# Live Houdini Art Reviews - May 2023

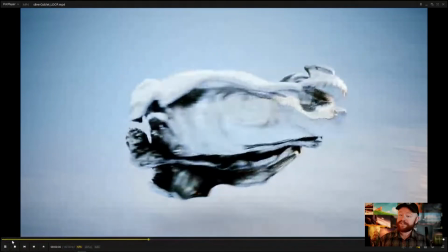(4:06)
So if there's anything else when it comes to Vellum that you would love to see in a course or that can help you learn it in some kind of way,
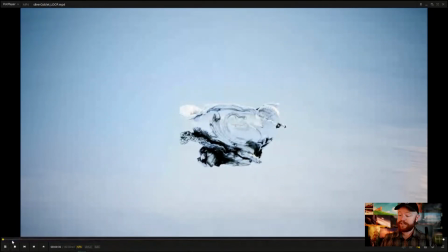(4:14)
let me know, because that's also something I'm really interested in and trying to make great for you guys. But that about does it for the announcements with CG Forge. And let's get into some art reviews.
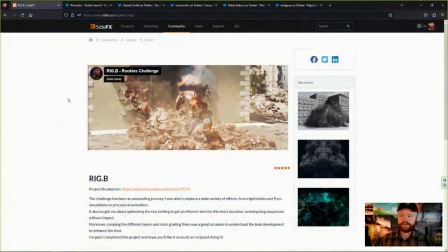(4:31)
So first thing is first. We have a few different projects here today. This first one here is from John Fanny. So this was a challenge that he did.
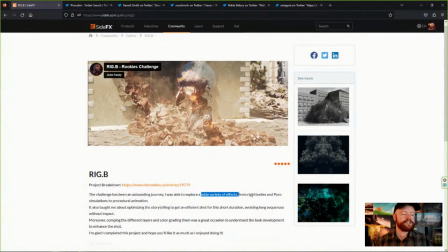(4:45)
He was trying to explore a wide variety of effects from rigid bodies, pyro simulations, and procedural animation.
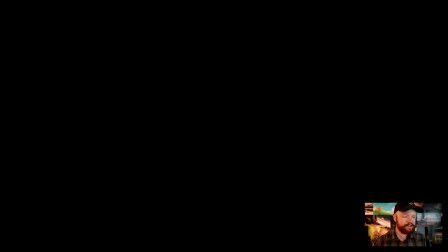(4:52)
Let's go ahead and just take a look at what's going on here.
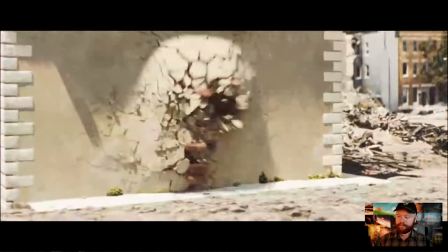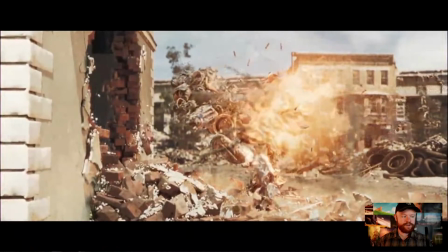(5:01)
Nice little force field, little explosion, slow-mo. Boom.
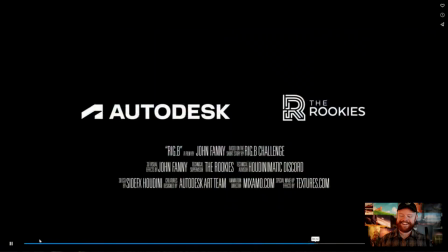(5:08)
Credit sequence. I love how theatrical that is.
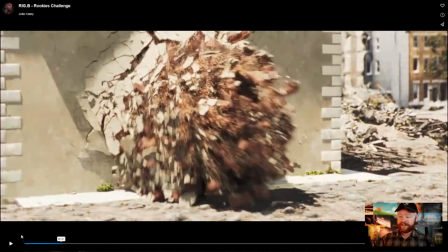(5:13)
And right away, I just want to say that what happened here was not just a bunch of pyro and RBD and particles and all that. What happened here was it fit an amazing format for film work, right?
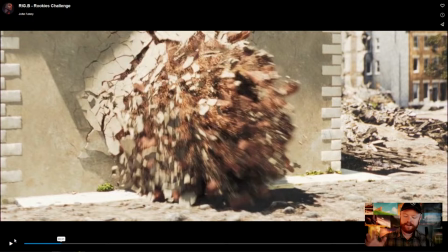(5:32)
This was almost like I was watching a little scene from the Avengers or something.
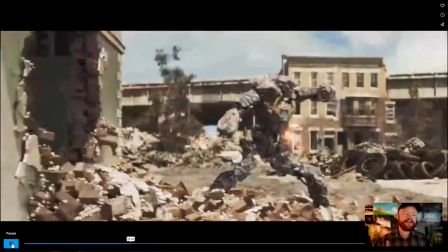(5:36)
It kind of had a style with the camera moves, with the imagery, with that slow-mo right there.
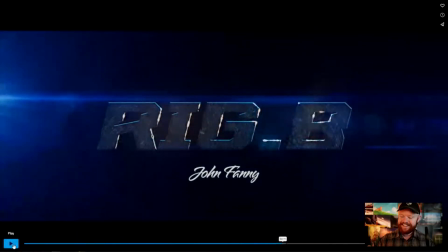(5:43)
And mostly when it did this, that is totally Hollywood right there with those different camera shots, contrast in motion, and then boom, like epic title of some kind.
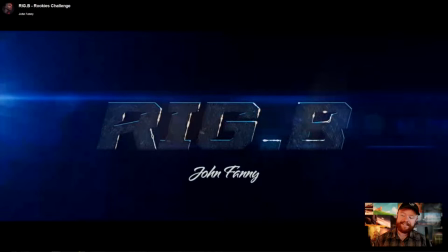(5:58)
So that's really cool. And one of the first things I'll say about this is that it really did a great job at understanding the particular theme that this falls under, which is that classic VFX action-packed movie theme.
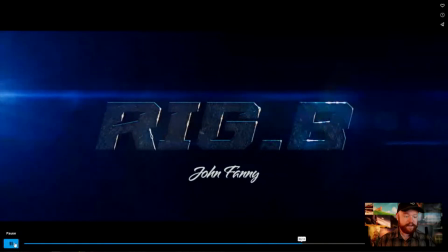(6:17)
So this was captured really well. It was really poppy with the cuts like that.
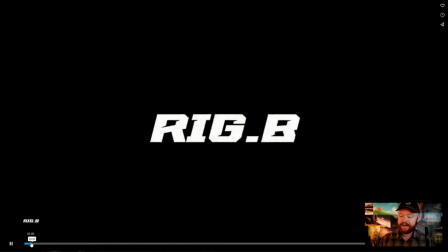(6:22)
And anyway, that stood out to me, and that was awesome. Let's talk a little bit about the effects, though.
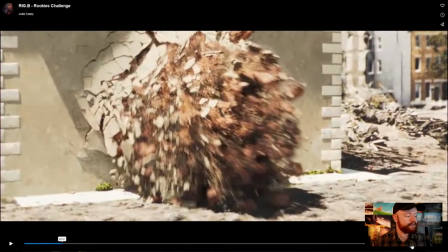(6:29)
And you know what? I bet we can play this on slow-mo here. Let's try it.
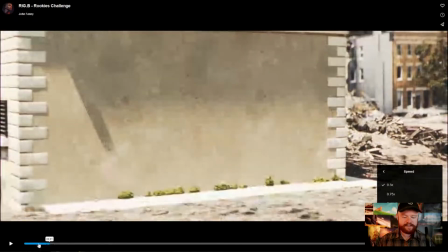(6:34)
So let's play this at half speed and see what we can pick out here.
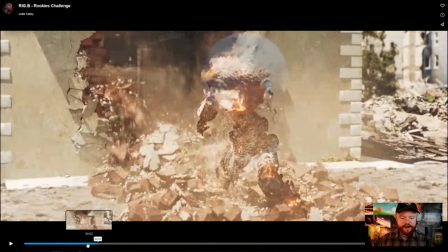(6:44)
Okay, so let's talk about the RBD for a second.
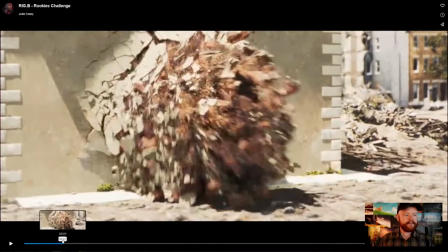(6:46)
One thing you'll notice is that when the robot bursts through
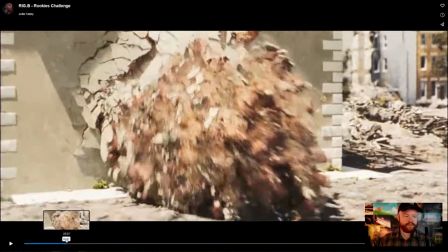(6:54)
the wall here,
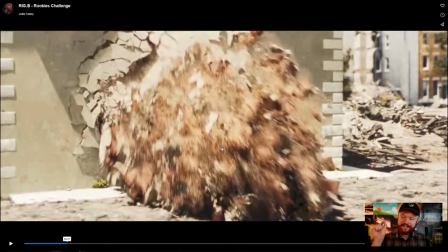(6:56)
the vast majority of what we're seeing is tiny little bits of dust that have been turned into motion blur, which, if you look at reference, is exactly what happens if something goes through a wall.
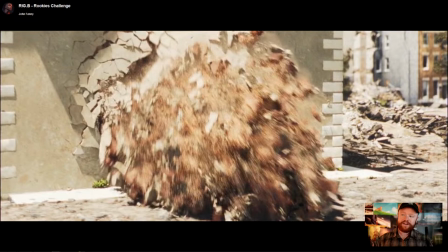(7:09)
I think oftentimes when people do RBD, they're so focused on the big and the medium pieces that they forget that the vast majority of what you're going to see is tiny particles like this. And if you look at reference, it happens quite often. So this is capturing that quite well, which is nice.
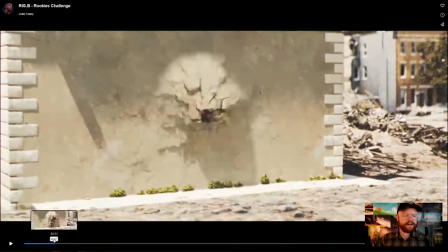(7:29)
One thing I would do, though, is I would try breaking up this Voronoi pattern even more.
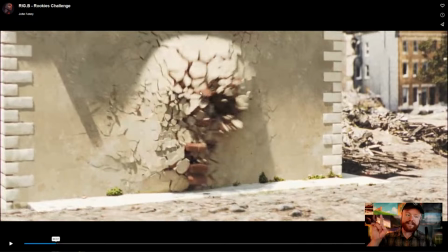(7:35)
It's really not bad. There is breakup, and this is better than your typical Voronoi pattern. But it still just doesn't feel quite like a plaster wall at the moment. And that's just because of the shapes of the medium and large pieces.
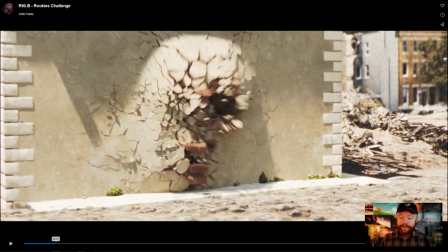(7:52)
Now, you could try getting away with some Booleans with this. That works okay. Usually, if you have Booleans, you can get away with that maybe once, and then you fall back to Voronoi after that first fracture. So that could be something to consider here.
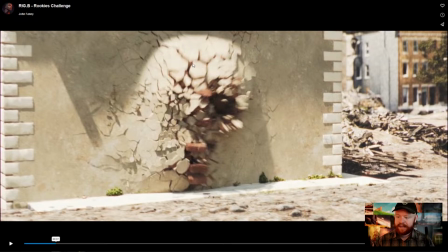(8:08)
But I do think that that would be my biggest constructive critique, is maybe just taking a different approach to that initial fracture, because these shapes, again, it looks like Voronoi to me. It doesn't necessarily look like plaster or stucco or whatever that wall is made out of.
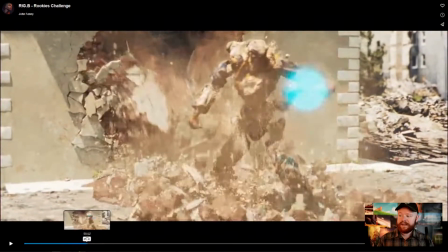(8:27)
But I love the small details, and also the compositing and lighting is quite nice as well.
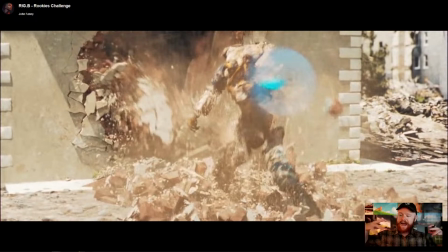(8:33)
We have the smoke, so that gives that kind of dusty aftermath of a RBD sim, which is really important.
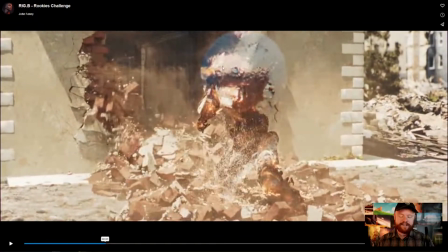(8:42)
And then as we go through here, force field, boom, it takes our attention right over here immediately, and that's pretty sweet.
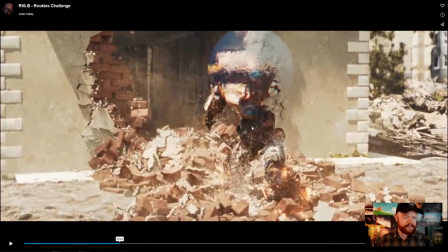(8:50)
Now with this force field, though, something that doesn't make too much sense to me is that we have a force field we can see right here. It has a nice refraction, a little bump map to break up that refraction, or maybe even a little displacement to bend those rays so it looks like frosted glass, which is great.
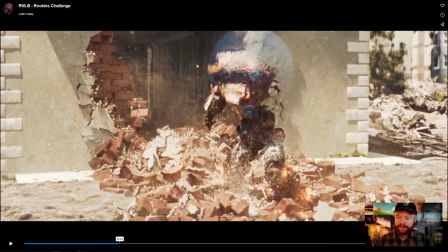(9:08)
But I don't know why it's only up here and not the entire length of the robot, because he's getting shot down at the leg, but we don't actually see a force field down there.
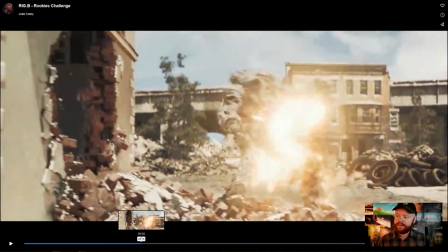(9:21)
So that was one of the things that kind of stood out to me about that force field. That was a little bit strange.
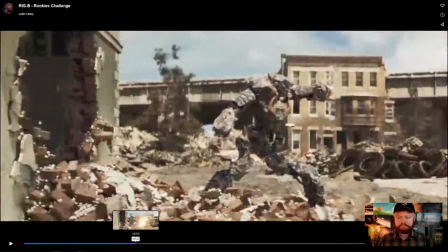(9:28)
But yeah, that could be, I don't know, just maybe a stylistic choice or something.
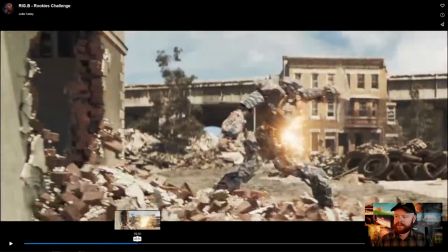(9:34)
Let's take a look at this next part here.
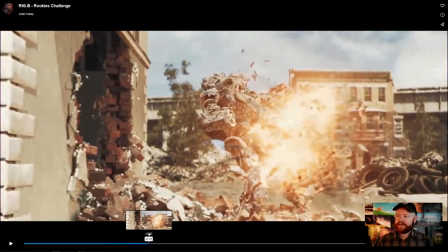(9:37)
He gets hit by a big old bomb or a missile, and it immediately goes to slow-mo, which I think is awesome.
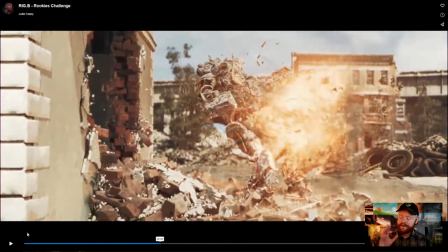(9:45)
So we go like that, very dramatic. Whenever you have contrast in motion, that's what makes action-packed films really cool. That's what makes it fun and exciting. you'll notice that if you ever watch an action movie, it's not just all fast.
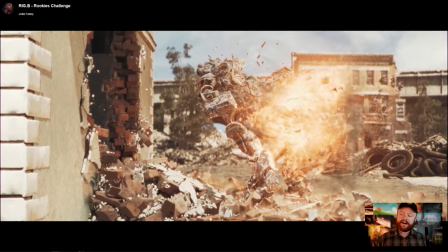(10:02)
I mean, sometimes the shots are fast and everything's fast, but usually there's that contrast of things going slow and then fast and then slow again. And so that's what this is doing right here. And I think it's a really great use of slow motion.
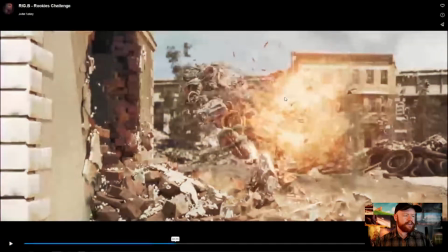(10:18)
As far as the fire goes, I think that this could be improved a fair bit. It feels to me more like a glowing smoke at the moments. Whereas I think it would be nice to shade this in a way where you could see licks of flame,
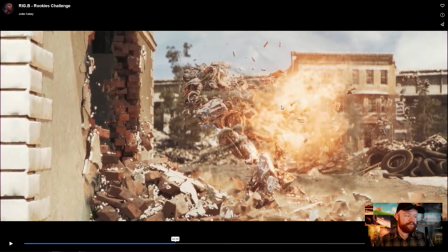(10:33)
or you could see more of that individual shapes beginning to occur. So for my personal taste, it's a little bit too fuzzy right there.
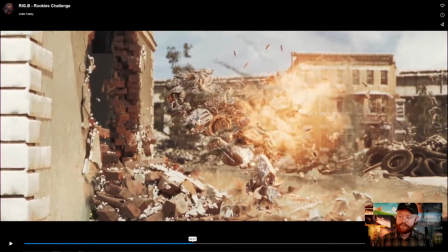(10:43)
But you could fix that up just by changing the shader and clipping off some of the emission values so that it has harsher edges around the shapes. And so a lot of times, like I'll take black to the very top of the ramp,
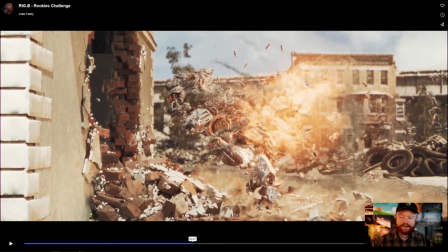(10:57)
and that will remove some of this glowy stuff so that you have glowy stuff and then nothing right next to it. And again, that creates that visual contrast, which gives us shapes that make it feel a bit more like fire. So that's one thing I would say that could potentially help that pyro right there.
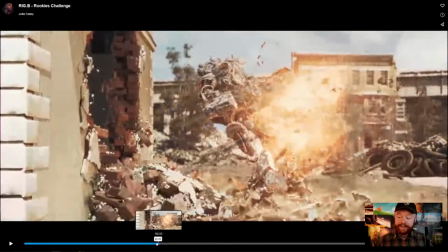(11:17)
But again, great execution overall. I think it's a really strong project and definitely very inspiring.
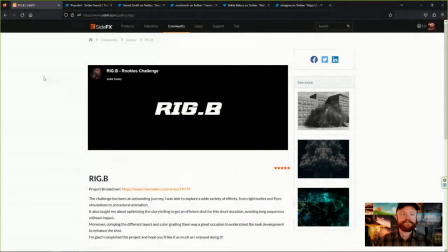(11:25)
So great job there, John. It turned out to be an awesome shot. Okay, let's move on to the next one here.
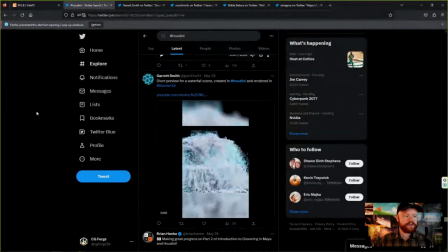(11:34)
So this one here was done by Garrett Smith. And this is a short preview for a waterfall scene created in Houdini and rendered in Blender 3D.
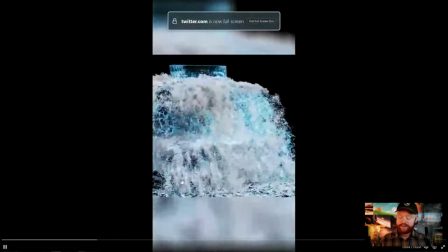(11:44)
Now it looks like this is a preview, so this may not be a finished work.
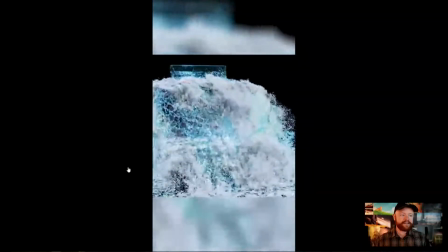(11:49)
So I'll keep that in mind. But what's cool about it is that this was rendered in Blender.
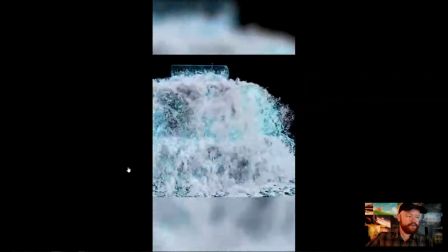(11:55)
It's a fluid simulation,
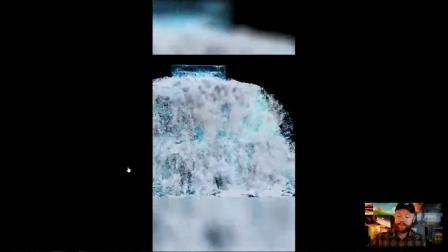(11:57)
and I guess the first thing to say is that it's not always easy to bring that much data from one software to another.
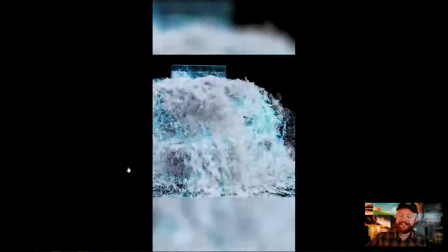(12:05)
So I'm not sure exactly how this was brought over or how this was transferred over to Blender.
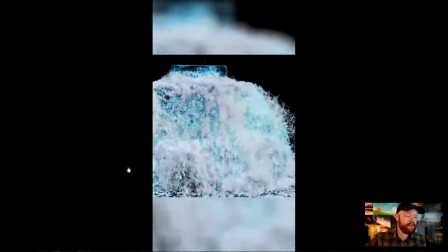(12:11)
Probably just a Lembix or something of that nature.